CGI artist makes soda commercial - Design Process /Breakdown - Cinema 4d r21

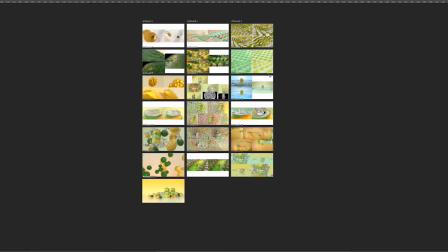264s
So sometimes if you have the time to play more around and learn, this is often where you innovate and come up with new techniques and creative solutions. And it's fun, so I also needed to remind myself that this is a personal project, so I'm allowed to push the fun pedal a bit more.
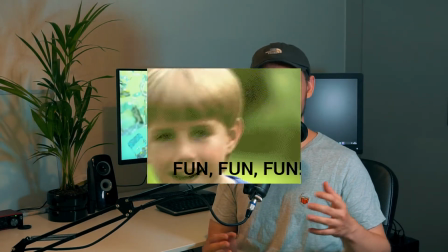278s
A small note is that I didn't just play aimlessly around, I did create all of these with some intention towards creating a concept or a story. You can always create something beautiful, but having a strong concept is more important, I would say. Not saying that I had particularly strong concept with this one, but at least intention was there. So remember, as motion designers, we are part-time storytellers, so I think it's important to tell a story, even if it's a small one.
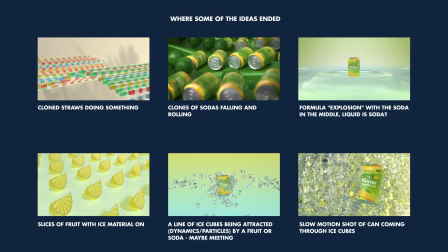305s
So as I said, no storyboards for this one. But I wrote down a bunch of ideas to scenes that I thought would be cool. Some had detailed descriptions, other more loose concepts. After I had written down enough ideas, I jumped into Cinema 4D and just started creating.
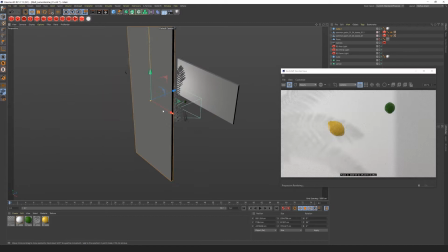320s
The process of creating some of these shots were quite fun,
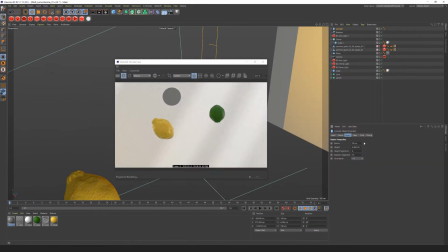324s
but after working on the first one, I could quickly see the project would continue forever if I didn't change something.
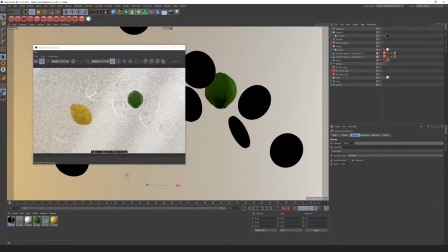330s
I simply spent too much time on it when I didn't even know if I would use it in the final piece. Which is why I then used this hourglass or half hourglass, so I would give myself 30 minutes to try to come up with a concept from one of the written down ideas.
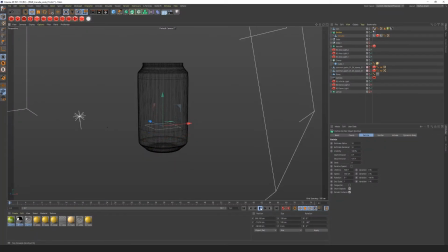344s
It didn't have to be perfect after 30 minutes, but it meant that I had a scene where I could quickly see if an idea in my head would work,
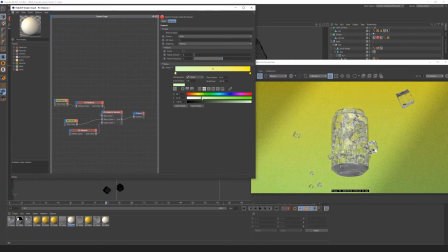350s
and if it did, I could adjust and add the details, and if I didn't like it, I would just go on to the next one, and this saved me a bunch of time.
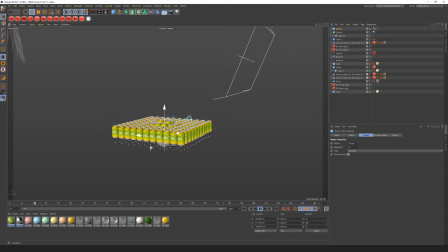359s
As I talked about in the beginning, most of these scenes were created with simple techniques.
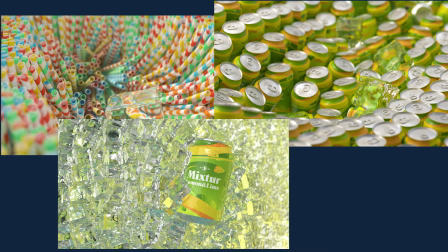363s
I basically used the same technique for creating these 3 scenes. I used a cloner with a dynamic tag on, some as a collider,
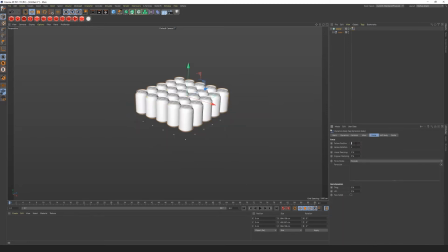372s
and a soft body tag with the setting made of clones, and that's basically it, and then I just played around with the settings.
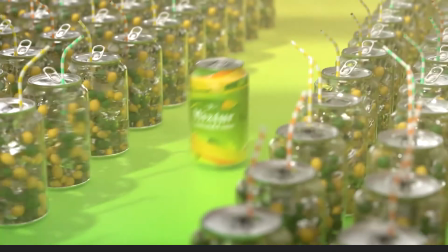379s
Let's talk a bit about one of the concepts. If we take a look at this scene where the soda is flying through the middle and the other sodas are turning,
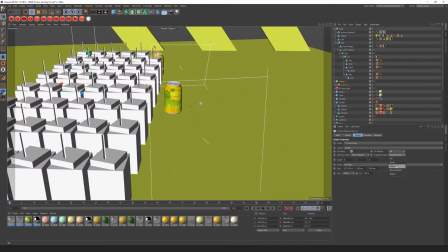386s
the idea with this one was that our product is something we want to follow,
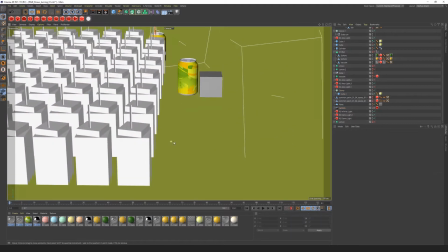391s
so the straws are turning toward the main soda is sort of a metaphor for people turning their head towards something.
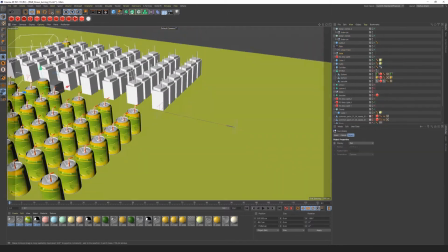398s
The execution was super simple. I reused assets from the other scenes, and the animation is just 2 keyframes.
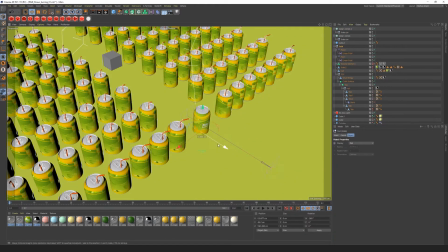405s
All the sodas are turning with a plane effector, which is a child of the main soda.
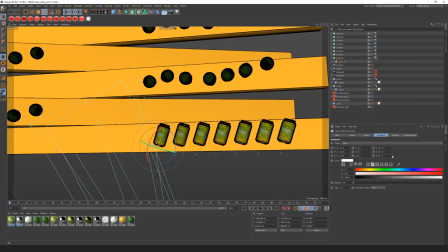411s
A scene that didn't end up in the final was this one, where lemons and sodas roll down some geometry.
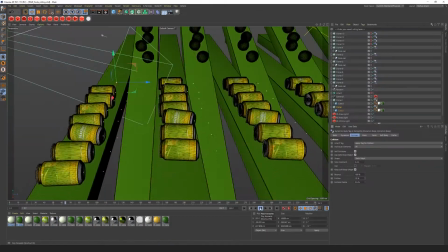417s
The creation of this is pretty simple, and if I used it and were to animate it, I just used dynamic tags and colliders again.
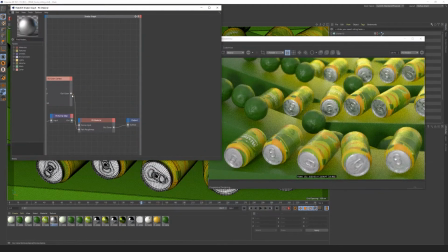424s
If you need to be super specific using the dynamic tab, it might be a bit harder to art direct, but for my scenes it worked perfectly.
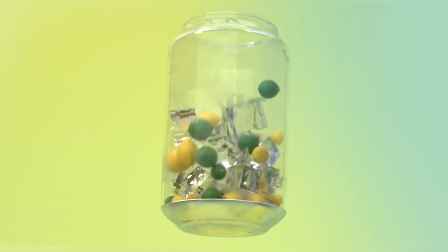432s
Another scene where I used the dynamic tag, in this case together with an emitter. This allows you to have a lot of movement without any keyframes. It can save you a lot of time and can result in a sort of advanced looking scene.
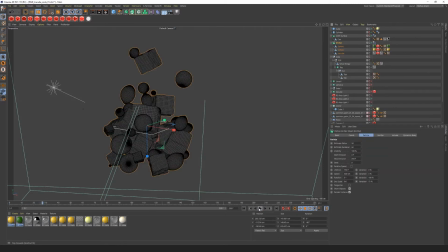445s
In this scene, the emitter is inside of the soda can, shooting out limes, lemons and ice cubes.
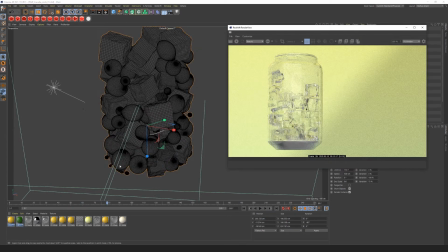451s
You get a lot of random and interesting movement for free using a setup like this. I could continue to talk about the specific scenes, but this is more about the principle of using your 3D softwares of choice,
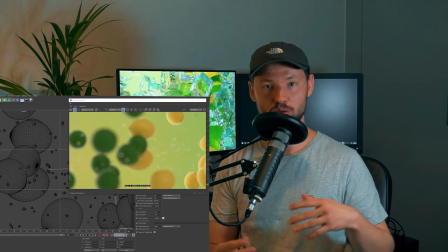464s
simple tools or the tools they have built in to create something that looks more than it actually is,
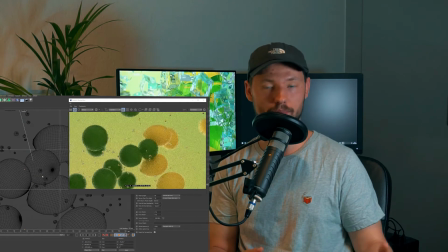471s
or the work behind it. And it's not to be lazy.
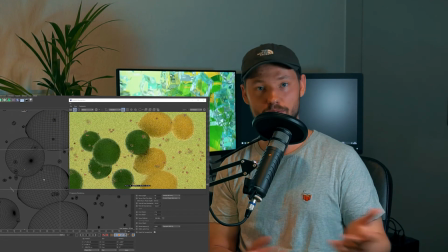473s
It's just that maybe you have a project where you don't have so much time, so I think it's a way you can be really effective.
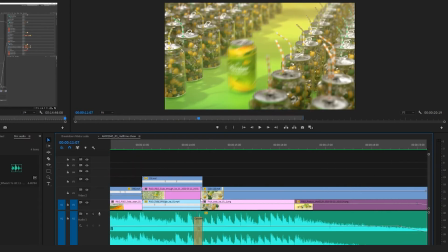480s
Just a short note on the music, which played a huge role since I found it very early in the process and edited the whole sequence to fit the music.
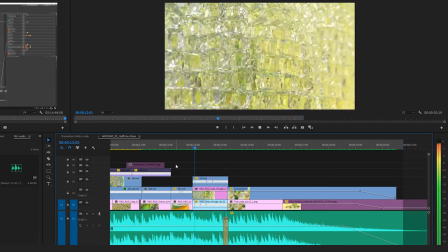488s
It sort of decided the pace of the piece, and it adds a ton of the overall feel to the project, I think.
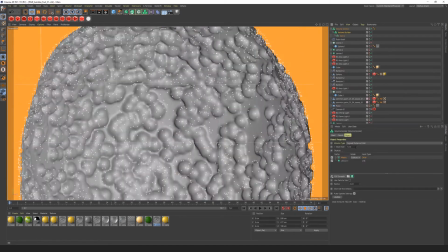494s
Looking back at the project, there's obviously things I would like to change and plans that I had that didn't work out, but that's all part of the process.
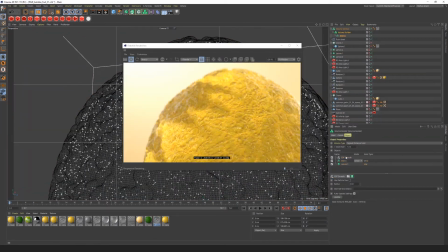501s
This isn't perfect, nor did I set out to make it. This was about getting to a full concept without spending too much time.